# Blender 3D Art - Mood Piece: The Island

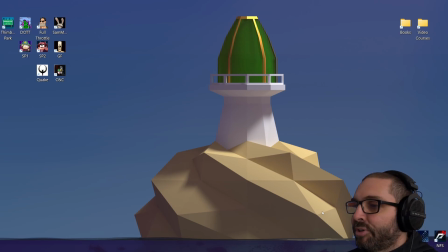(8:16)
It's not like it's for any particular project or whatever, but it is something I will do eventually.
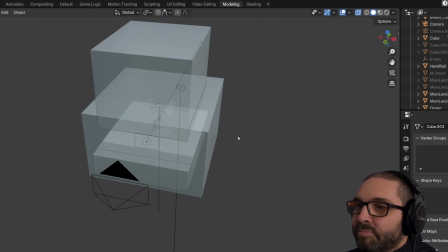(8:22)
And for now, I just wanted to put it out there, maybe inspire someone who doesn't have all the knowledge of 3D, who still wants to make images.
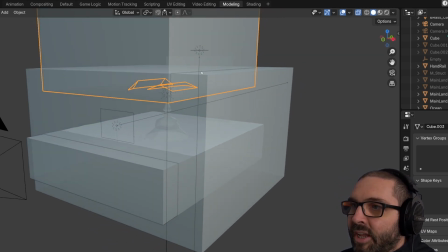(8:36)
I mean, all I did was chuck a box in there and throw a light inside it that's extremely bright.
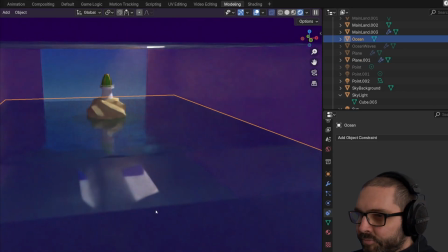(8:43)
Okay, so all I've done here is like a basic water shader,
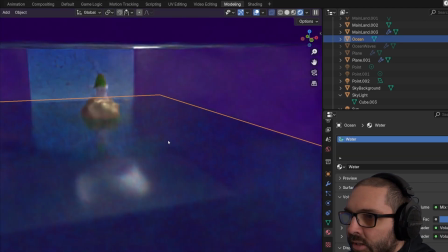(8:48)
and I've got here actually on top of it another plane,
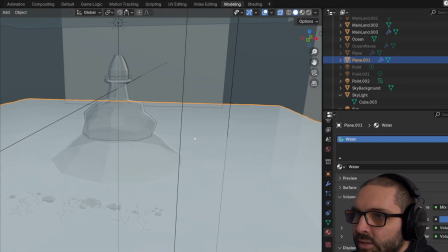(8:56)
as you can see here. If I take that off,
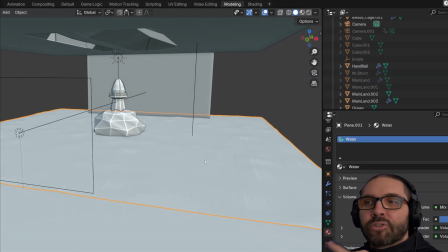(9:02)
take that out of the way, there's a plane on top of this that looks like water.
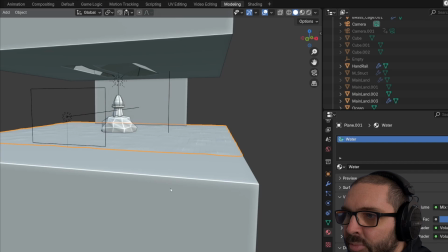(9:08)
I've just used a displacement modifier to create water. If I press animate, you can see it animating a little bit too fast,
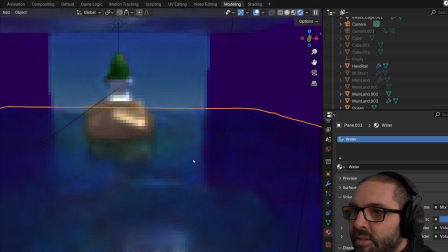(9:16)
but oh god, that's diabolical, isn't it?
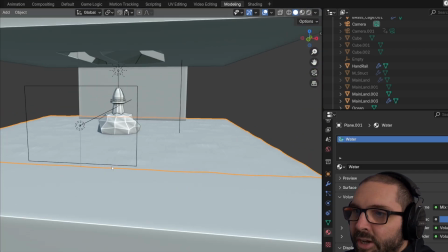(9:20)
It's never going to render it. But yeah, anyway, you get the idea. I can then
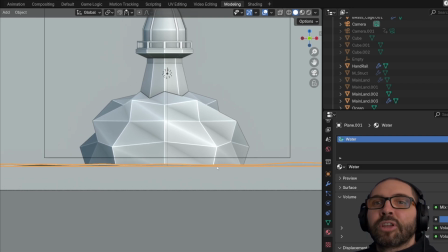(9:27)
have that little lip on top of the ocean that makes it look like you're in the ocean looking at it,
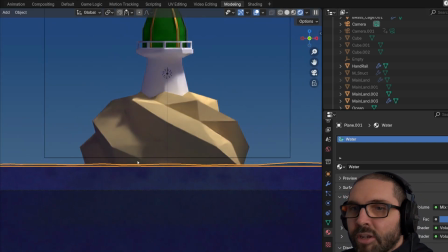(9:36)
so that you can see the light bouncing around on the surface there.
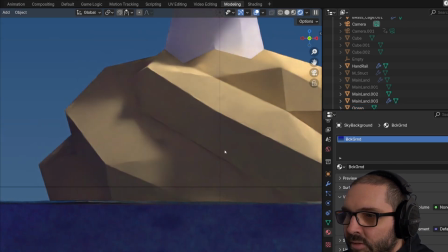(9:45)
See that?
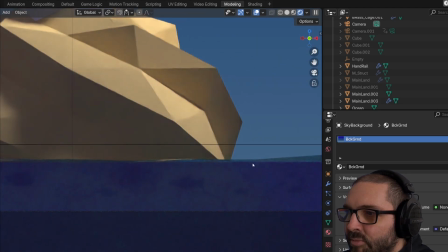(9:50)
Just little tiny, it just makes that difference. And then there, you see,
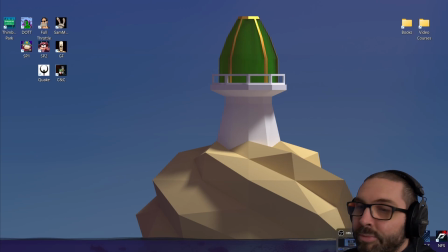(9:59)
Makes it look real. Well, real. It makes it look like water, should I say, rather than it looks real.
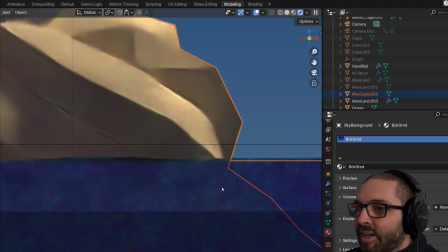(10:05)
It looks like water. Gives it that. And if I press space, it will move. It will change.
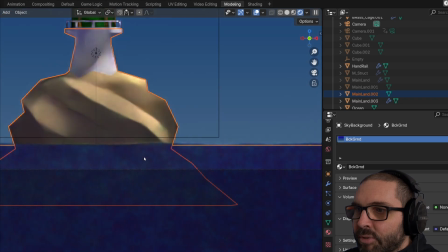(10:09)
So I can change the position of it depending on the animation time.
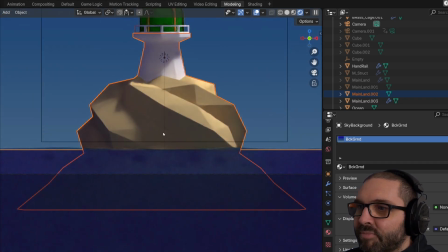(10:15)
You know.
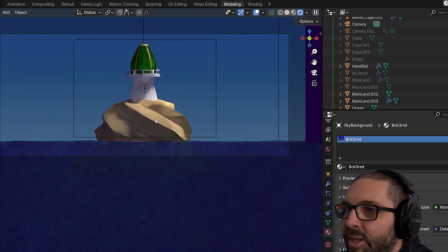(10:19)
Like I say, it'd be nice to animate it. Maybe make one of those little
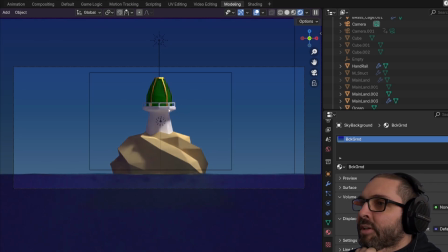(10:24)
videos, those relaxing videos that they have on YouTube.
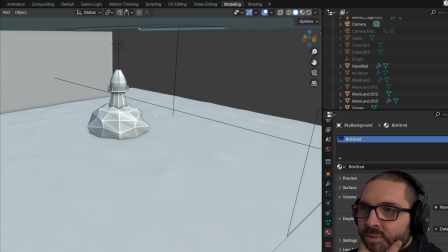(10:30)
Put some music to it, some wave sounds or something, some beach sounds. Maybe one of those relaxing videos would be quite cool.
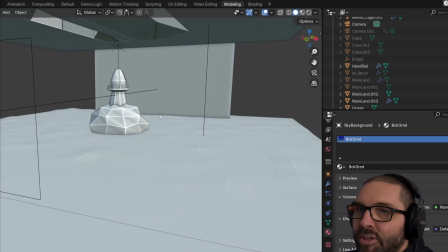(10:37)
But I just, at the moment, it serves its purpose and that's it. Anyway, I just wanted to share that with you.
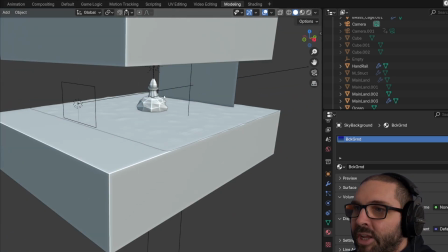(10:43)
I hope it inspires someone to get creative and just start experimenting in Blender.
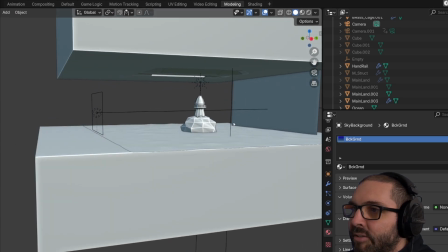(10:49)
There's many ways to make the image you want to make.
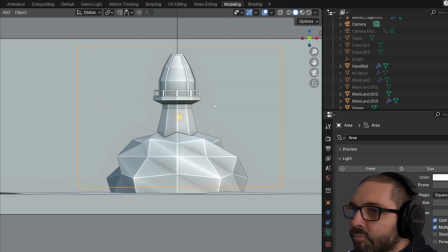(10:52)
Here I've got another little light just to add a bit on there, because without it, I'm very careful with lights not to put too much in.
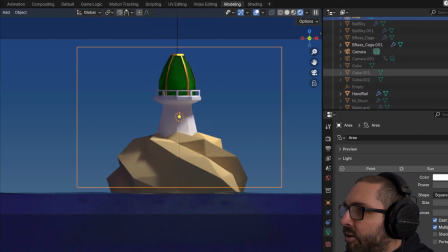(11:02)
They create shadows, you see, so you've got to be careful. So this,
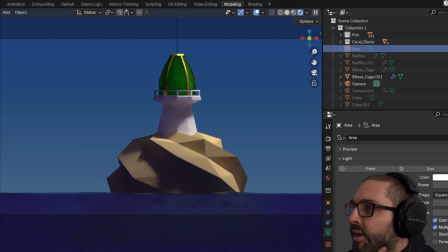(11:06)
you see, the shadow is just a little bit too dark there for my liking, and what it did was it created a very hard line here,
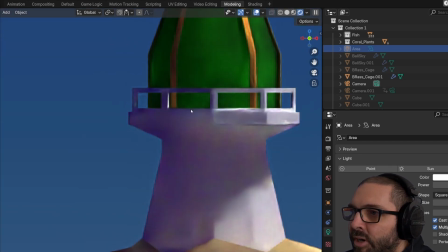(11:15)
very hard line right there on that.
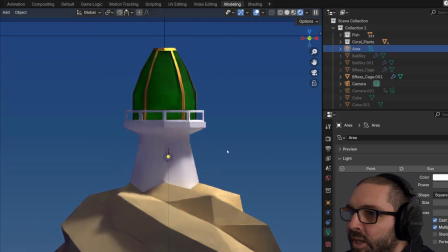(11:19)
So by adding that bit of light, there we go, it just softens it up.
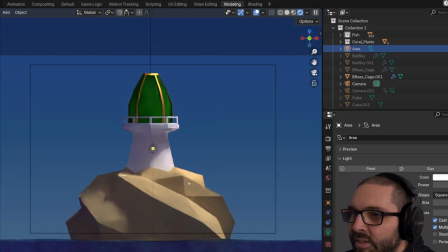(11:24)
The hard line is still there, but once it's fully rendered, it's not so bad. It just looks really bad there because it's trying to make it up.
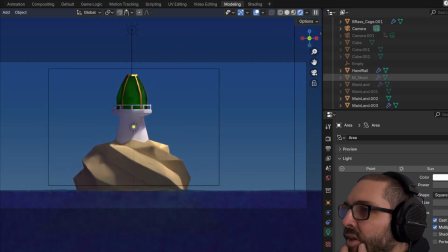(11:32)
But yeah, little touches of light. I have other lights there that I've switched off, I think, for mood lighting. Like I tried the red. I thought, what does it look like with a bit of red? Or I thought, nah, it's too dramatic, it's too much.
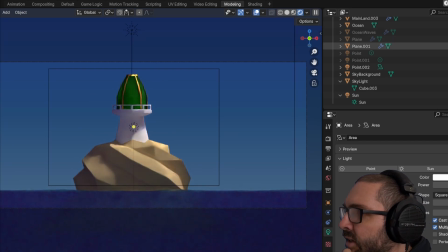(11:46)
I've got other ocean waves as well there. Let's turn that plane off, put the ocean waves on and see. So they look a bit better, but it's too rough. You see that? You see how subtle that one is? Whereas this one, it's very harsh.
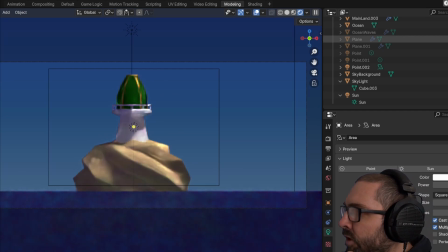(12:05)
It looks like a rough sea. It's not calming, is it? So I'm all about subtleties when making these sort of things. It's very, they're just little touches that just, that's why I say it's more about perception and how it feels to look at it, rather than how accurate it is or how realistic it is.